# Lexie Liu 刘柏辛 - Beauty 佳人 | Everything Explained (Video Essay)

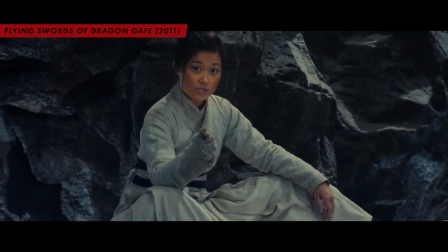16:24 Full trousers with white bottoms or slightly tempered cuffs were worn underneath the upper garment,
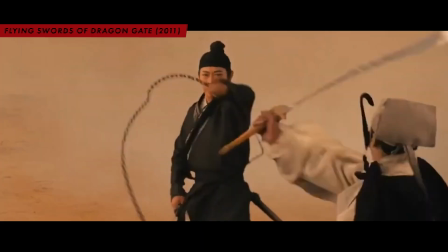16:29 and this was a common attire among the masses, as well as military members and civil officials during Wei, Jin,
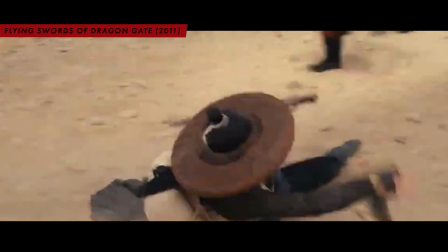16:35 northern and southern dynasties.
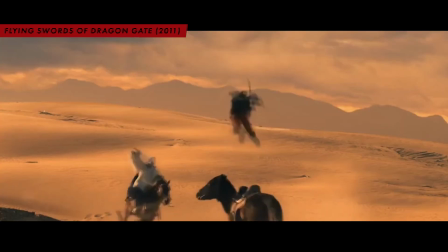16:37 Sometimes the trousers were bounded with cords below the knees to increase ease of movements when horseback riding or when on military duty.
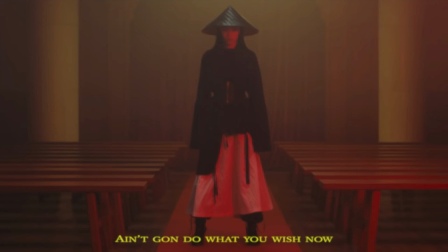16:45 Of course, the stylist definitely made alterations with modern twists to the overall look, where the upper garment is not cross-collared at all. They also replaced traditional belts, sashes, or ribbons tied at the waist with a black corset, modified the lengths of the upper garment, and played with the layering of different fabrics on top of the black trousers underneath.
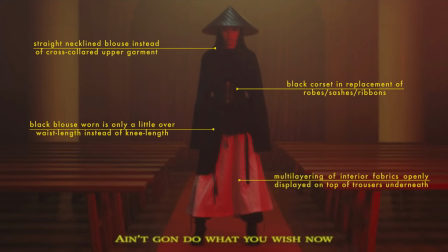17:04 The intentional use of black upper garment, matched with a conical hat, presents Lexie as a mysterious and almost deadly character that can be likened to a soldier, swordsman, or even an assassin.
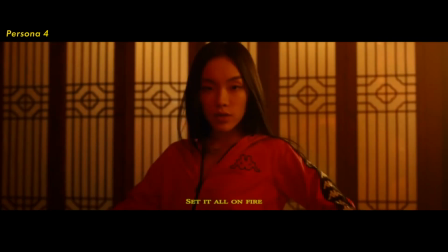17:15 In summary, excluding the outfits worn intentionally for product placement by Lexie,
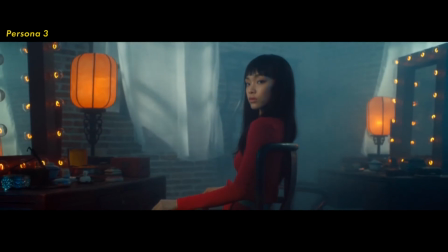17:21 we see a progression of the personas portrayed by her from more traditionally feminine to more gender-neutral and non-conforming looks. Again, a subtle detail that ties in with the overall message of the song on female empowerment.
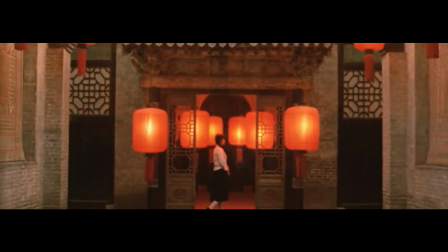17:34 A girl can be anything in her own right, regardless of how history has written its roles for women.